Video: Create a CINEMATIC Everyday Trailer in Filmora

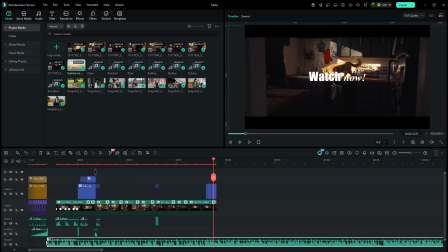(0:18)
Let's recreate this cinematic everyday trailer using Filmora.
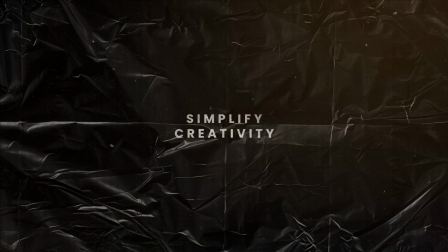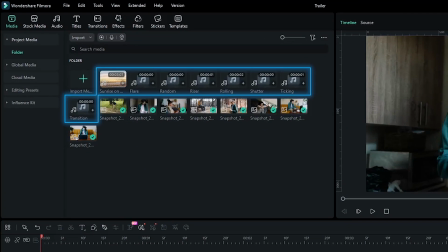(0:27)
I've already imported these sound effects. You'll find the download link in the description.
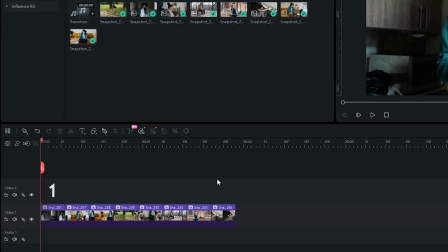(0:32)
I've also imported a few images and each image set to just 6 frames.
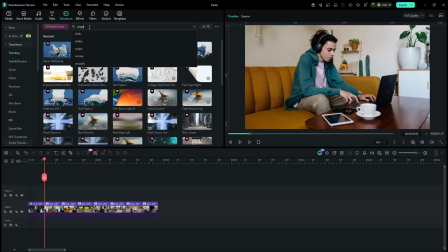(0:37)
First, go to the transitions panel and search for Simple Roll 2.
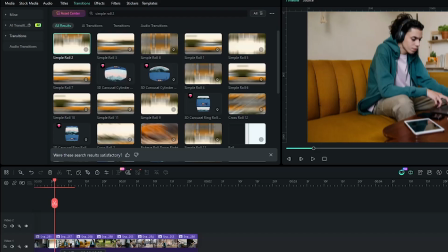(0:41)
Apply it between each cut and keep the duration to just 3 frames since we are aiming for quick, snappy transitions.
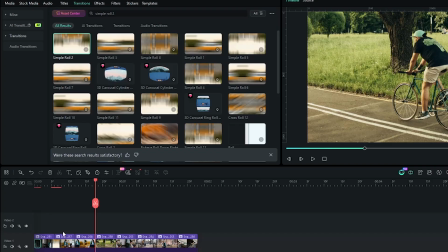(0:49)
I'll also add one at the very beginning. Repeat the same process for the rest of the cuts.
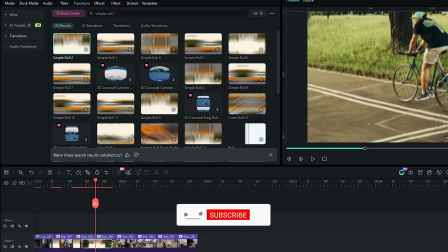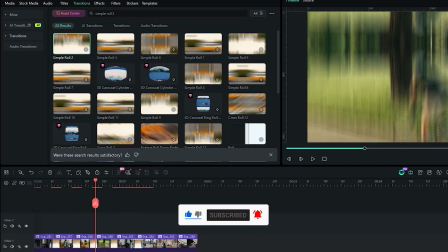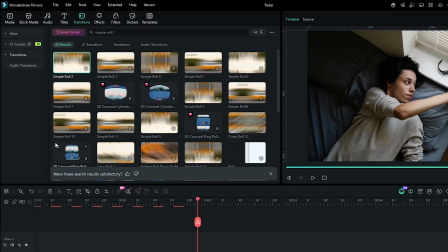(1:10)
Alright, this already looks much smoother. Now open the filters panel and search for black.
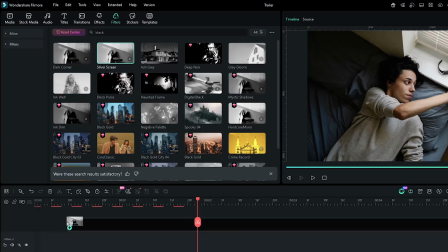(1:15)
You can keep the original colors if you prefer, but I want a darker cinematic tone, so I'll use the silver screen filter and trim the extra part.
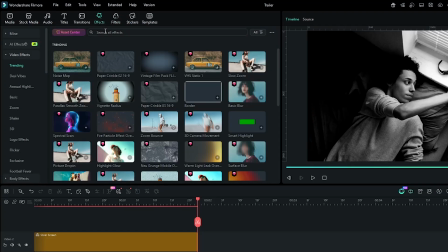(1:24)
Go to Effects and search for Vignette.
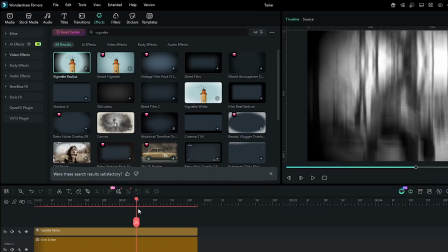(1:27)
Drag the first one onto the upper layer, then set the intensity to 90 and the opacity to 70.
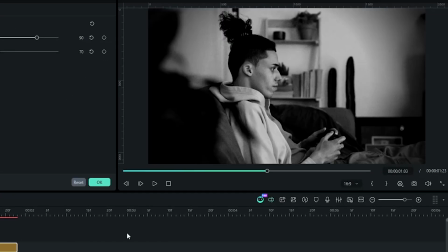(1:35)
That gives us a clean cinematic look. We'll also build the sound design as we edit.
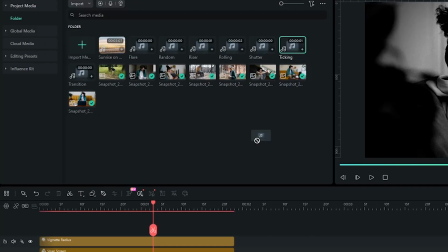(1:41)
Drag the sticking sound to the beginning,
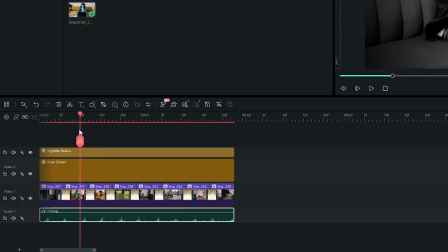(1:47)
then move to the point where the second image appears and add a riser sound.
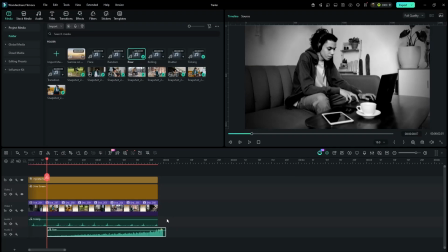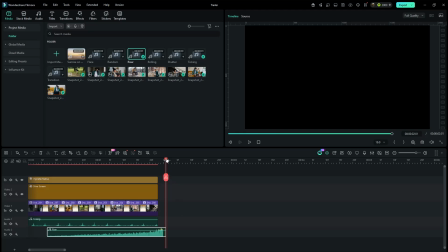(2:00)
That's exactly the kind of build-up we are looking for. Now let's add some video clips. I've already imported around 8 clips. Drag the first one onto the timeline and keep it in HD quality.
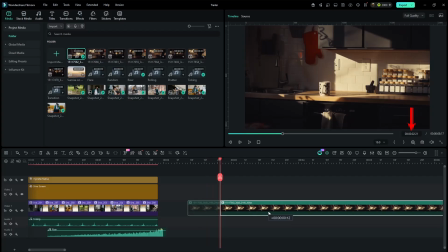(2:12)
I'll move the clip to around 2.21 seconds, leaving this empty space at the beginning. Next, drag the rolling sound effect onto the timeline and place it a few frames before the clip starts so it syncs perfectly. To make the shot more dynamic, go to Effects and search for Cinema.
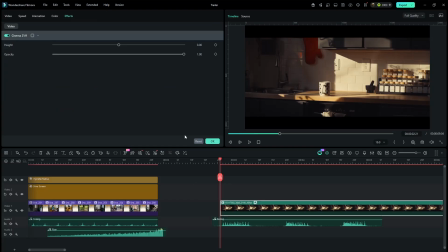(2:31)
Apply it to the clip, open the effect properties, add a keyframe at the beginning and set the value to 1.
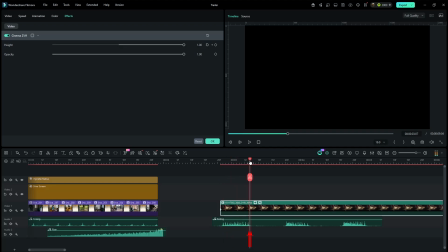(2:37)
Move to the end of the first section and set the value to 0.60.
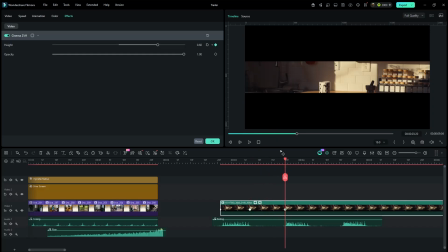(2:44)
Go to the beginning of the second section, add a keyframe, and at the end of that section, reduce the value to 0.30. Repeat the same process for the third section, but this time set the final value to 0.
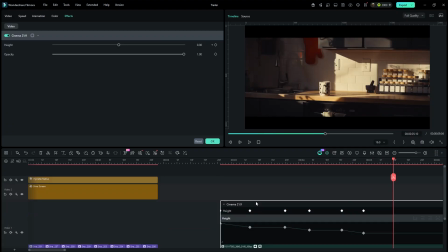(3:02)
To make the animation smoother, select all the keyframes and apply Ease In.
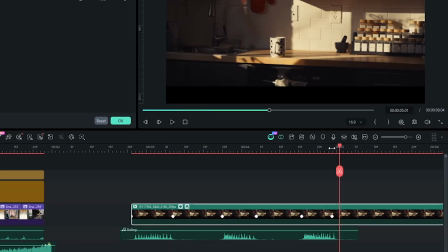(3:09)
Now, move 2 frames after the last keyframe and add a default title.
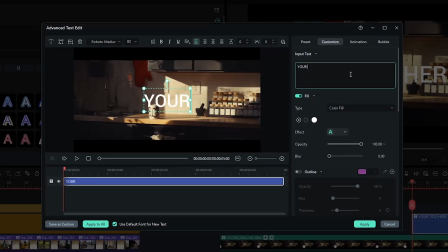(3:16)
Open the Advanced section and type your text like I will enter here, capture every. I'll use the impact font with the size of 50 and set the spacing to 1. Then I'll select just the word every and change it to a cursive font with 0 spacing to create some contrast. To give the text a little more depth, enable shadow and set the opacity to 70, blur to 3 and distance to 1.
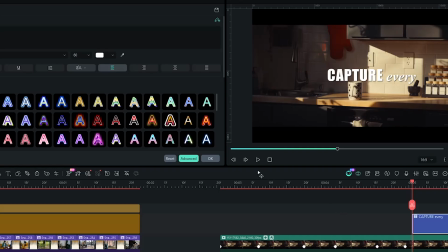(3:45)
That looks good, so click Apply. Move forward a couple of frames, duplicate the title layer,
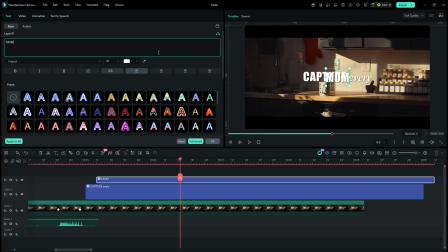(3:55)
remove the previous text and replace it with Moment.
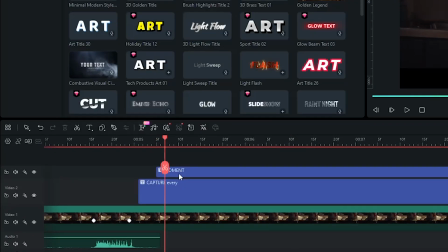(4:02)
At the beginning of this layer, move forward 2 frames and split it. Repeat this process until you have around 8 cuts.
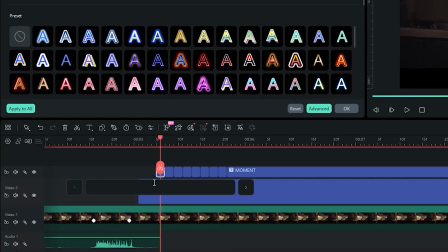(4:09)
The idea is very simple. Just keep replacing the text with different words one by one to create this animated typography sequence.
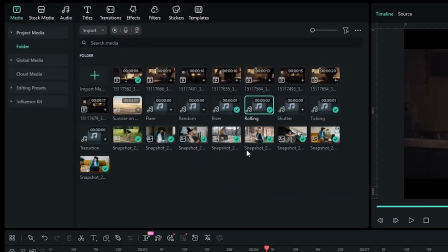(4:21)
Now go back to the media section and drag the shutter sound effect onto the timeline.